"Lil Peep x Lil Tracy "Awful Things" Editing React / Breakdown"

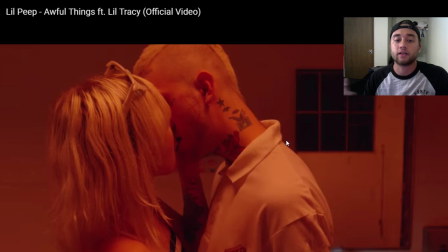So look up my trippy music video tutorial if you guys want to learn how to change colors, keyframe, all that kind of stuff to create looks like this.
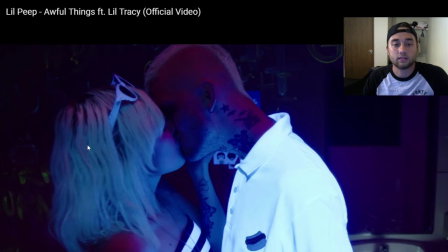It's kind of like a strobe, and then you can see all the stuff they wrote on the wall, which is really cool.
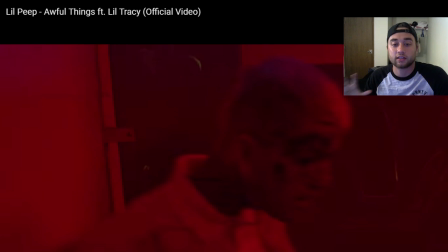So it's really just like a black light strobe effect.
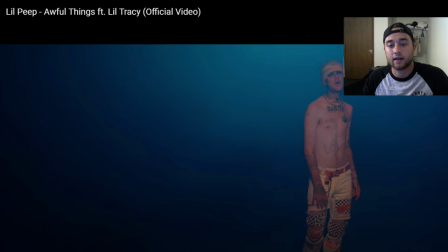And then right here he probably performed in front of a green screen, and then we have this light here, and it's kind of just like, and it's kind of like he's just in a tunnel,
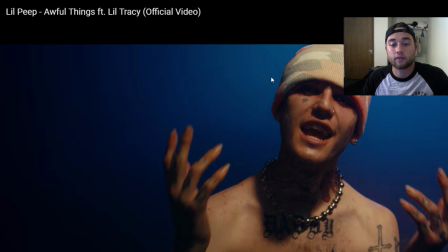or it's just for more of the performance shots just to isolate him.
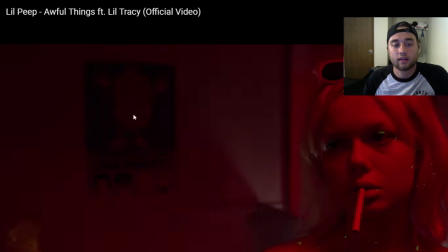Another thing that I want to point out, which is actually kind of funny, is the whole like theme of this school is like hot dogs.
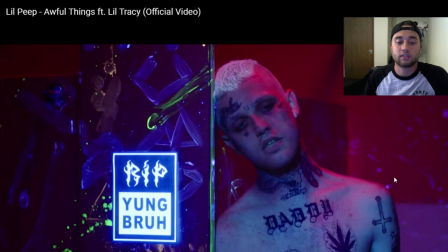So they have like little hot dogs on all their shirts, and then near the end you'll see more with hot dogs. So it's like a weird like parody school pretty much.
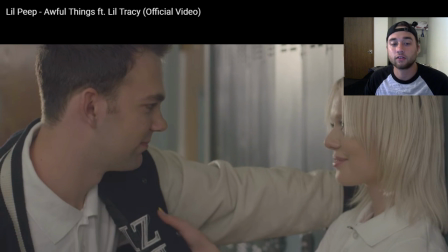Okay, so now we're seeing Lil Tracy's part coming up right here.
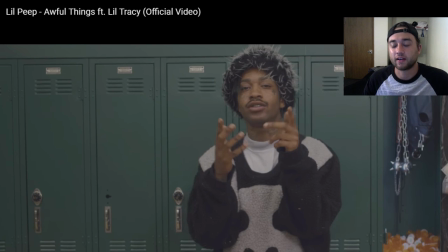No clue what the fuck he's wearing, but so I think it's funny that some of the stuff that they picked out for him to have in his locker, just a bunch of pills, and then this, I'm pretty sure this is either just like a weird like bondage mask, or this whole outfit is like the bunny from Donnie Darko.
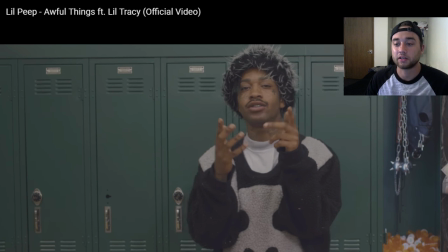If you guys have ever seen that movie, it's a really good movie. And then just a bunch of like goth boy stuff to go along with this little image.
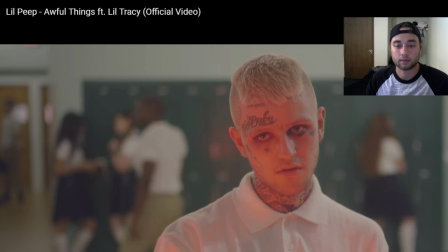Just some glowing light here.
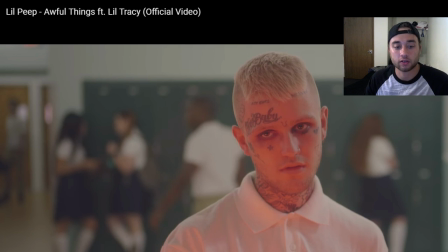So this is probably done in After Effects, and what I'm pretty sure they did is just made a crop around him just so the background isn't affected by it, and then maybe made a glow right here and just made it so that that glow is expanding and hitting his face.
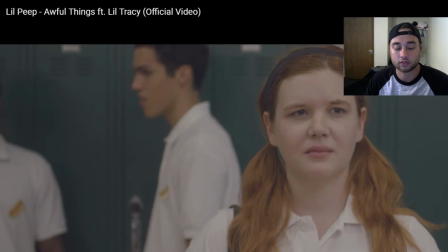And as he pulls it up, it starts to grow. Part right here is where the bulk of the editing came in.
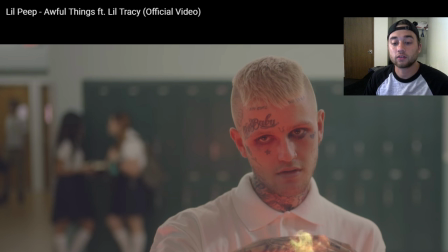What they're doing is compositing in all these flames. So if you guys look up tutorials on how to do this in After Effects, it's kind of complicated to do.
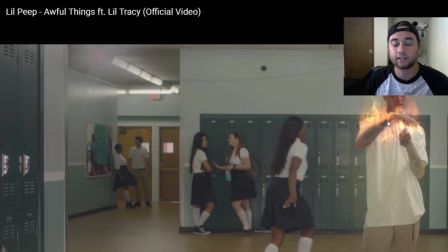It's definitely going to take a lot of time, but you can definitely find out how to do this. So just little tiny things that are adding to the detail is the smoke right here, the smoke right here. So they added smoke, and then you can just see the fire as it grows. We'll talk about that a little bit more.
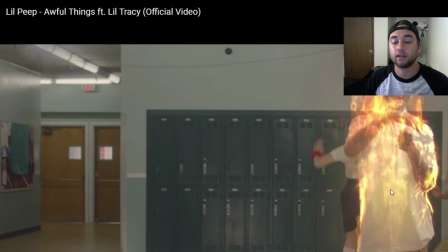Okay, so we're seeing right here a little bit of 3D compositing just to add to the effect of the fire.
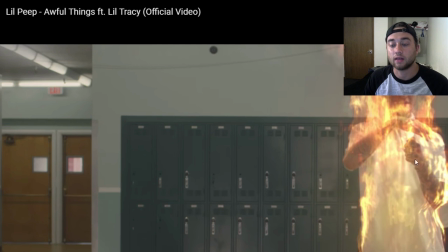What they're doing is they'd have to actually darken these parts and make them more red over time to make it look like he's actually burning. And then you can see right here this shape. I'm pretty sure that's kind of like the part of the, I'm pretty sure that's just kind of a part of a skeleton, or just something overlaid to look like more of like a burning effect.
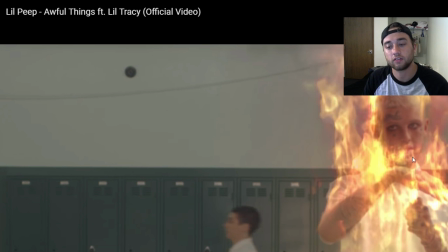And then you can even see right here, I'm pretty sure there's even more parts of a skeleton just lightly overlaid.
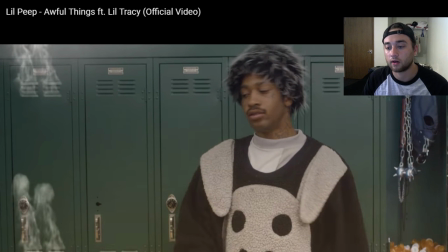And then just smoke coming off all these little vents, some fire coming from the bottom.
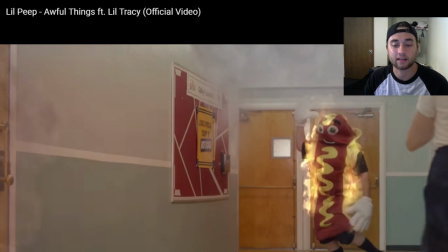And then here's what I was talking about with the hot dog mascot on fire again, all the smoke.
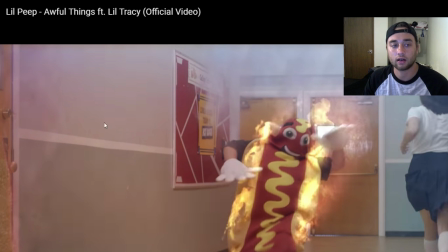And they're also using a lot of lighting here just to create the effect that the fire alarms are going off.
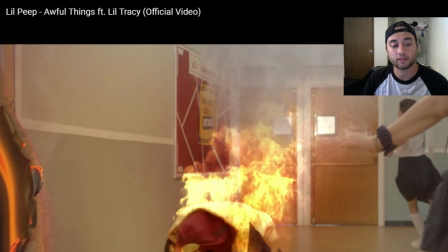Here we're seeing the first part of this burning hole transition. If you look on Pond 5 or some place where you can download some kind of After Effects template, you might be able to find a transition like this,
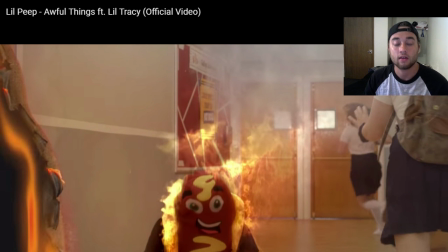because this would definitely be very hard to recreate, but you could probably find some kind of person that could do this for you.
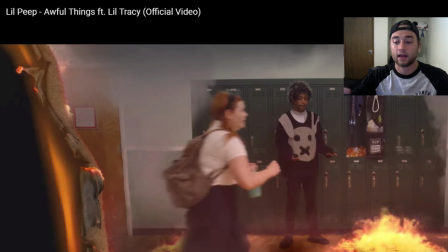And basically what they're doing is they're rotoscoping and just taking the edge of these two things and pulling out the screen and adding this feather right here.
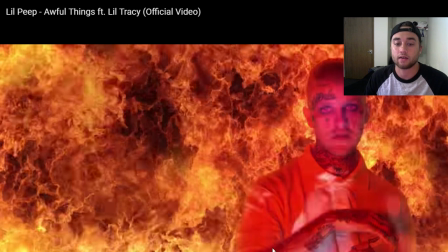And then you can see some of that black light just right here still kind of pointing at him with all the fiery background, and you can see some of the feather right here from the crop to put all that fire behind him.
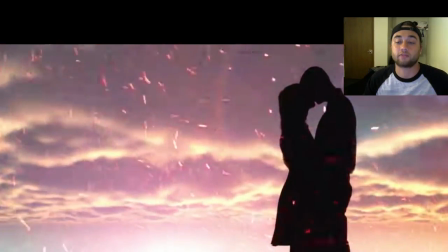And then here, I'm pretty sure this just ends with them in front of a green screen, all these crazy overlays behind and in front,
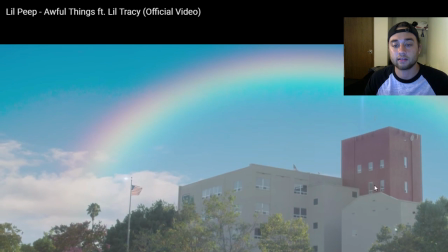and then just a nice little rainbow overlay and some little 3D shimmering things.
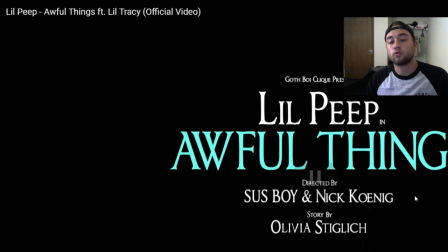And that's basically it. So it's a really cool, so it's a really highly produced thing. All the lighting, paying attention to the details. The bulk of the editing that was done was basically through After Effects, through compositing in that fire. So you have to look up some advanced fire After Effects things, trying to make that like burnt look.
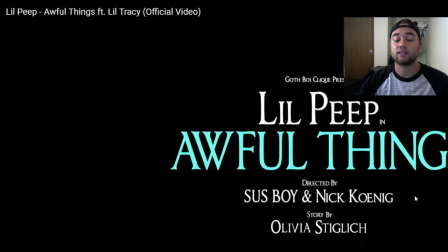You have to know how to play with light. So basically, it would be very advanced to create that whole like on fire thing. One thing that you could definitely recreate though is all the little effects they did with the backlight, and also using that lumetri color to kind of play in with the backlight effects.
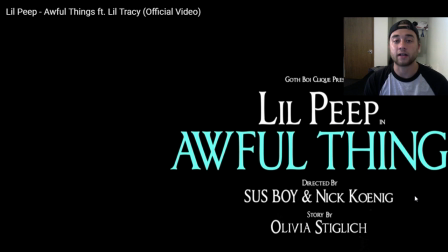So if you go on Amazon, buy a backlight, and then you look up my trippy music video editing tutorial, learn how to do all those lumetri color keyframing. You could definitely do this in Premiere, But anyways guys, I hope you enjoyed this video. Leave a like, comment, subscribe. As always, leave anything that you'd like to see me react to in the comment section below. Anyways guys, thank you for watching, and I'll see you guys later.